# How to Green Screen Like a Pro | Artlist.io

Hey everybody this is Liron from Artlist. If you haven't seen the refer your friends commercial now is the time to pause this video and go watch it. Link is in the description below. Today we're gonna talk about set design, lighting, recording sound, green screen and the post-production we did for that commercial. But before we start hit that like button subscribe to our YouTube channel to get more content like this. We also have a great giveaway so watch the video till the end. Now let's jump in. Today we're on the set for the friend to friend commercial.
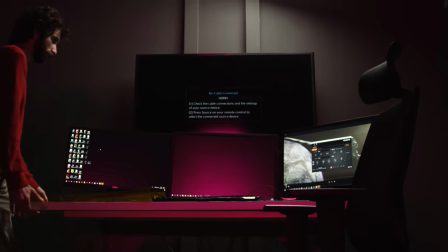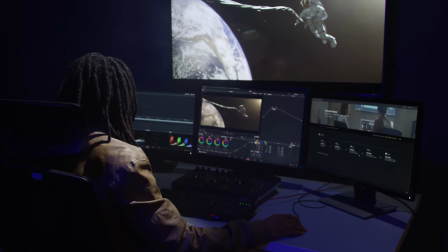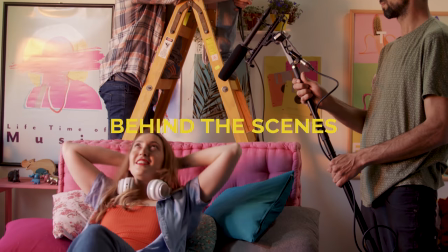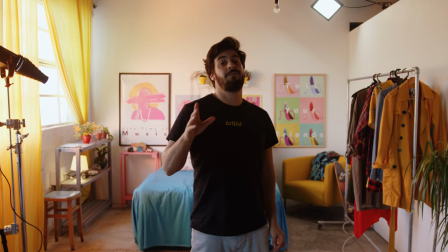[0:48]
This is the set for Jane. She's a fashion vlogger and an artlist user.
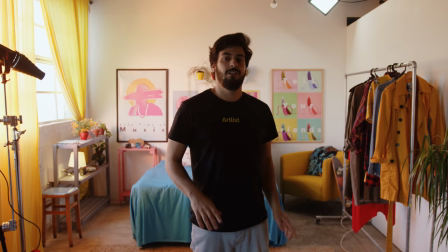[0:53]
To deepen her character we did some special artwork.
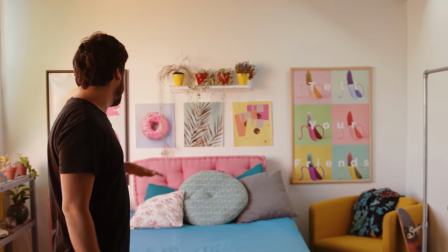[0:57]
For example we have some album artwork right here these two posters from our site with
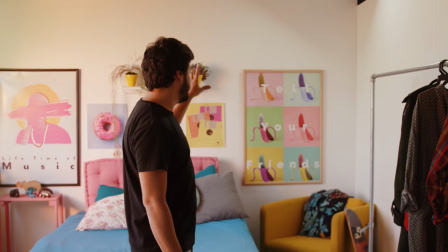[1:02]
added Easter eggs of titles like Tell Your Friends and Lifetime of Music.
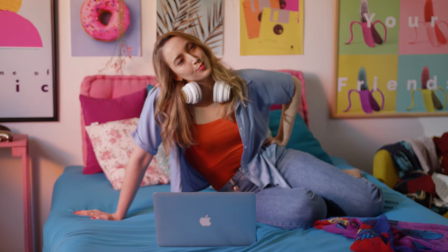[1:08]
Overall this set is very poppy, a lot of vibrant colors as you would expect from a fashion vlogger.
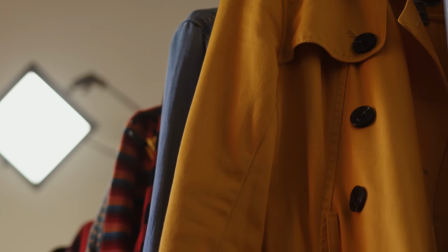[1:15]
For the backlight we used the Wescott Flex RGB light to separate our subject from the background.
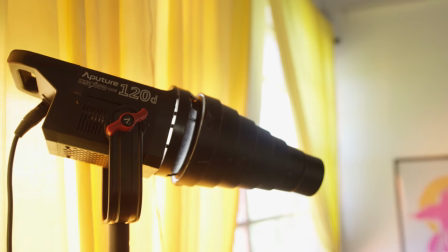[1:21]
For the keylight we had the 120d aperture light with the snoot to
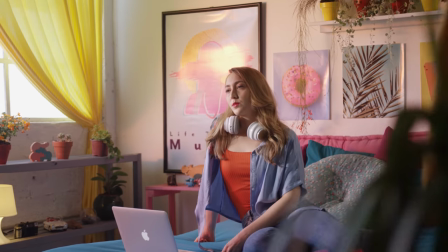[1:26]
focus the light on our subject and to eliminate any spills on the back wall.
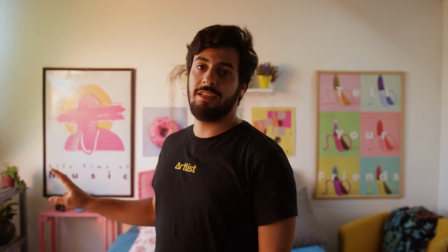[1:31]
Of course, we also worked with the available light, the practical light which is the windows here,
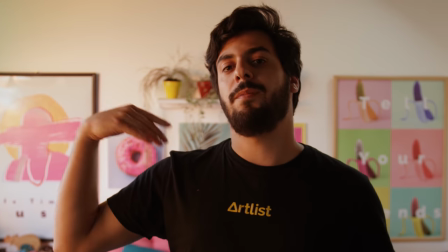[1:36]
and to get a nicer look, softer look from outside, we had a diffuser sitting on the window.
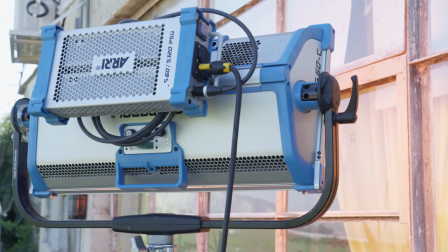[1:43]
And for our last touch, we had the Ari Sky panel set on an orange light to give us a nice sunset vibe.
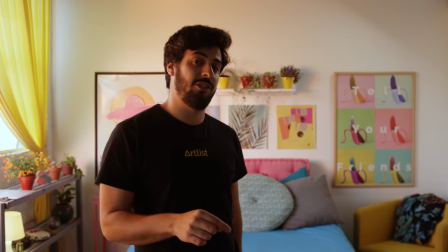[1:50]
We also recorded sound for this production, which meant we had to dry up this space.
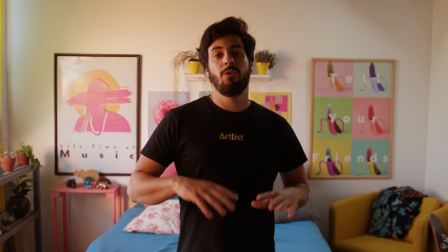[1:54]
To make this room sound like a real bedroom, we had to spread acoustic panels to eliminate echoes.
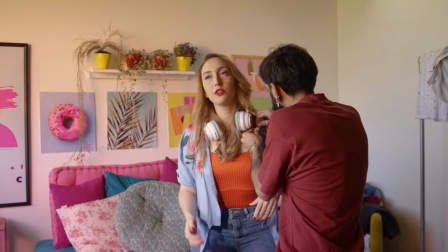[2:01]
To record the sound, we used the Sennheiser lavalier mic and a Rode shotgun mic.
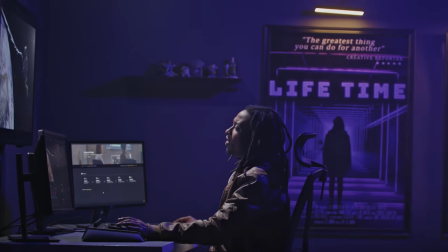[2:06]
Next, set. For this set, we also did some special artwork.
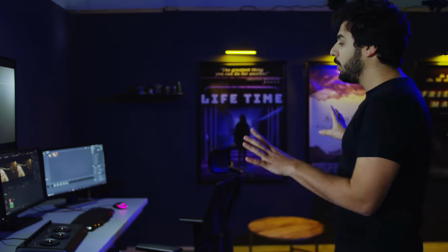[2:11]
What we did here, this is a set for a pro filmmaker. He probably did some features in his life.
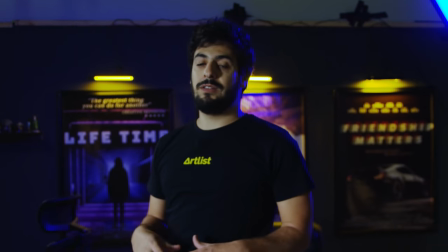[2:17]
For example, we have those three posters. We're talking about the friend-to-friend program. You can win a lifetime subscription.
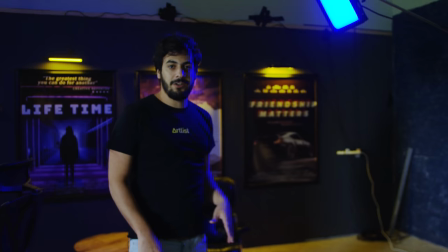[2:22]
So you have Act of Love, Friends Matters. So these are nice little Easter eggs we did.
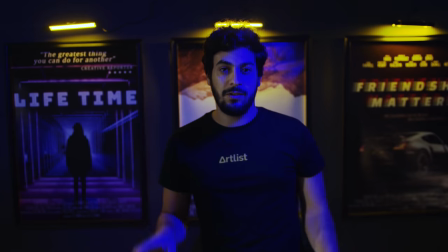[2:29]
When it comes to lighting the scene, we've used the Specular Spiffy Gears.
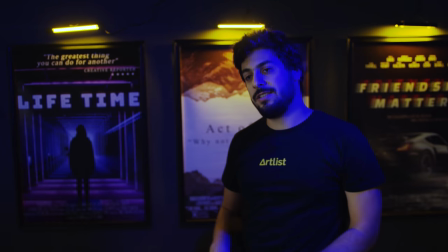[2:33]
We added some yellow gels to them to give a nice color contrast to the filmmaker, which was lit with a daylight temperature.
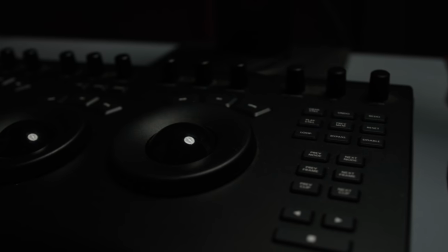[2:40]
We also built this editing pro station. For example, we have the micro panel by Blackmagic Design for coloring.
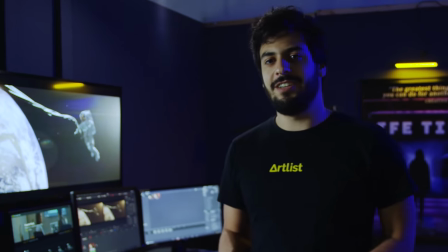[2:47]
It has three monitors and a big screen TV. To light up our filmmaker, we've used two lights.
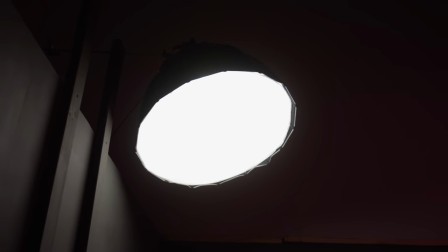[2:55]
The main light, which is the key light, we use the 120D aperture light and pop our filmmaker out of the frame.
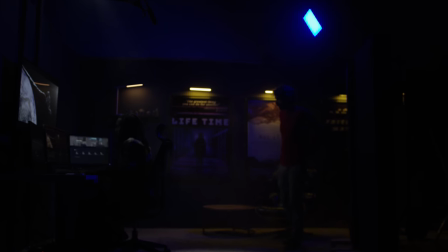[3:02]
And of course, most of the editing rooms have a little bit of color. We use the Westcott RGB as a fill light to our filmmaker.
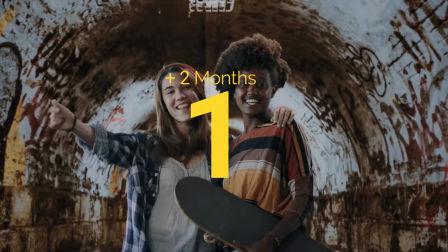[3:10]
This is it for this set. Now let's talk a little bit about green screen. For this sequence, we decided to go with a green screen instead of filming on location. This gave us the flexibility to choose different backgrounds and it also saved us some time. When working with a green screen, you need to take these next few things into consideration.
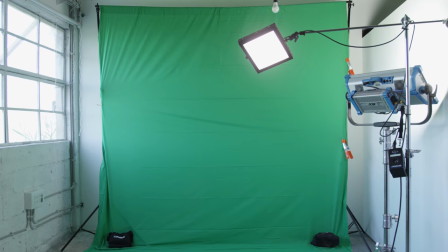[3:29]
Stretch your green screen as much as possible so you don't get any wrinkles that can create shadows on your green screen. Light your green screen as even as possible to get the best results when you key out your green screen in post-production. Don't place your subject close to your green screen. That will create green light spills on your subject and that will cause some problems in post-production.
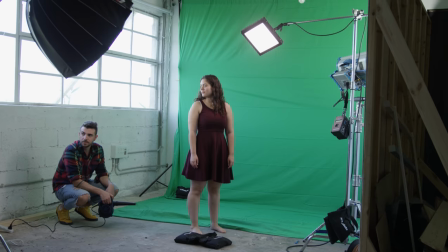[3:52]
To avoid that, just place your subject as far as you can from the green screen. Next thing, use backlight to better separate your subject from the green screen. Try to film on high shutter speeds to avoid any motion blur created by your subject moving around. And needless to say, but we're gonna still say it.